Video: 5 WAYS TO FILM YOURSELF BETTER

So there are lots of reasons that you might want to film yourself as a filmmaker. It might be to keep a film diary of a project that you're working on.
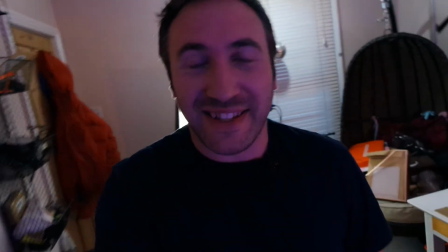8s Morning. Day one of my video diary which means I haven't actually done anything yet.
It might be that you're making a documentary and you've decided to put yourself at the heart of that story. We've seen many popular even Oscar winning documentaries that have done this. Maybe you want to make a vlog. Maybe you want to make a short film and you're the only actor.
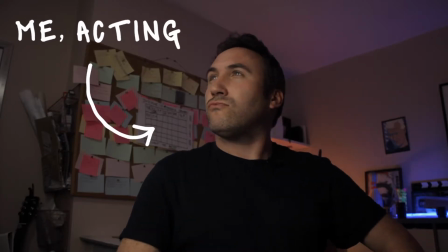No matter the reason, filming yourself definitely makes up part of that DIY, do it yourself filmmaking landscape. So getting good at what works is going to save you a whole heap of time retaking shots in which you've reviewed them and gone, oh my god, I look awful. Or even, oh my god, that shot looks awful. Maybe the shot does look awful. You do not look awful. I want to really emphasise that fact. It's just a case of not knowing where to be in relation to your camera So here's five ways to film yourself better and have you looking more professional in front of a camera in an instant. Thank God I clicked with the actual hand I can click with and not this one. Number one. Actually this room is a little bit narrow to really show you number one properly so for this example we're gonna go and walk the dog.
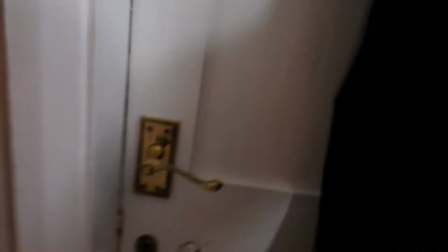89s
You can tell I'm having one of those mornings because I just spent five minutes looking for my dog's lead only to discover I'd already put it on her. Also I'd like to point out the British summerwear fashion I'm currently sporting. Heavy waterproof coat with nothing other but sandals.
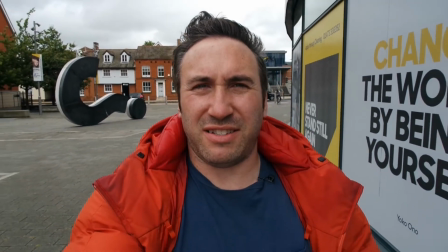107s
If you're doing kind of handheld selfie kind of stuff the best thing you can do is use a wide angle lens.
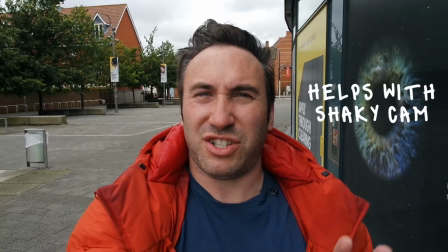113s
Wide angles are usually really forgiving when it comes to things like shaky cam i'm on a samsung nx mini and i'm about
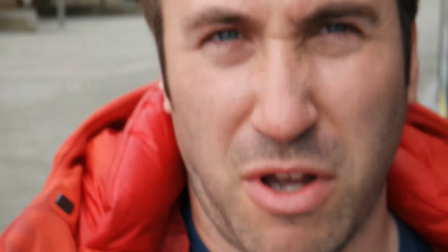120s
nine millimeters here when you zoom in if i did it here well first of all no one wants to see your face this close up that's not doing anything for me
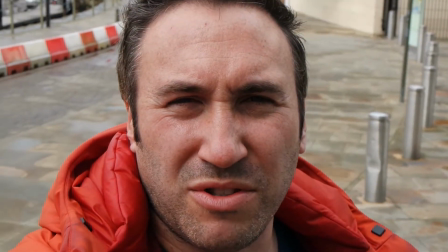127s
really when you're close up like this though also means every little shake and movement of your hand is
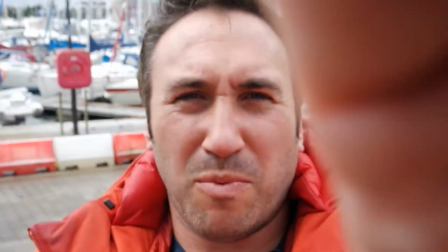132s
amplified by the lens so going wide helps that not
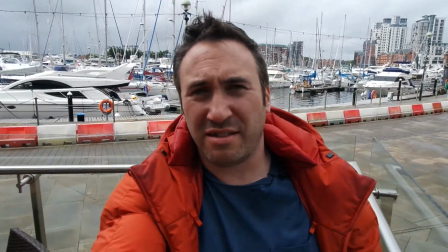137s
happen the other thing it does is it contextualizes where you are
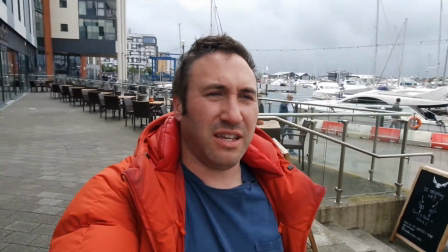142s
so it actually makes you a character in the story that you're telling that's
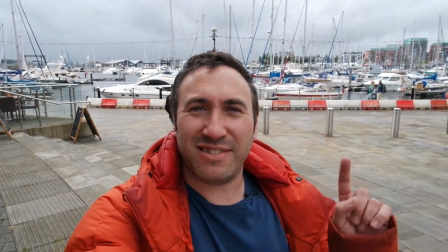146s
making you more interesting boats number two angles where you position your camera is going to make people think differently about how to react to you for example if you shoot yourself from below then you present yourself from a position
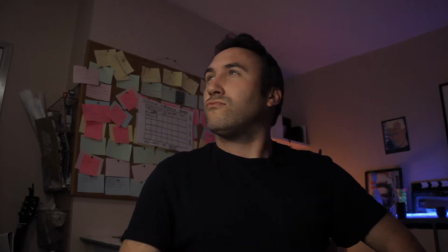164s
of power because you look taller everything behind you looks taller and it's what's known as the hero shot you become the hero of the actual frame.
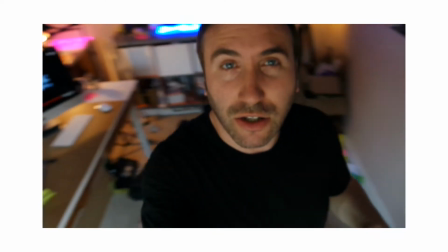175s
If you shoot yourself from above well then you're gonna look smaller.
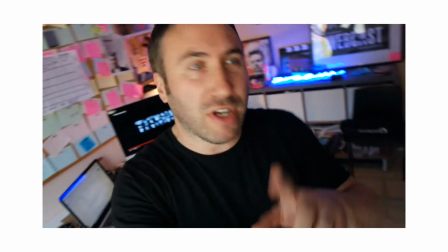179s
However you are gonna then show off more things behind you so the depth of the shot becomes more interesting and therefore you contextualize yourself better just like when we were using wide angles. If you use a Dutch angle for example where you make your shot wonky then you're presenting
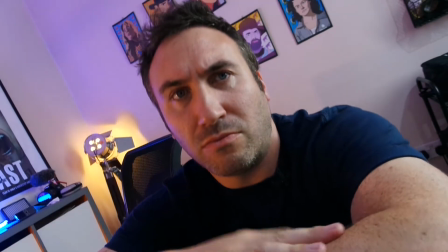197s
something that looks slightly surreal perhaps not meant to be taken as reality. And that can be really good for quirky shots or stuff that's just shot on the fly.
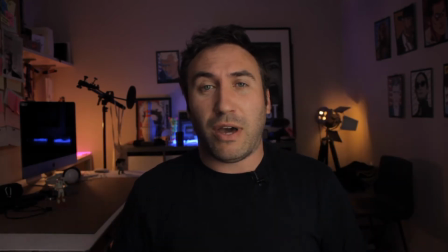207s
Or you could shoot from an angle where you are level with the camera so it looks like you're having a conversation with the person on the other side of the lens like I am now. Hello. Number three, lighting. How are you going to light yourself? There's lots of interesting ways in which you can do this and experiment to get the right look for you. I'm currently using a studio light which which I can turn and show you, like this. And that is kind of staged at a 45 degree angle. So it's giving me this nice soft light on one side of my face, but these kind of interesting shadows, I'm pointing in the wrong direction, aren't I?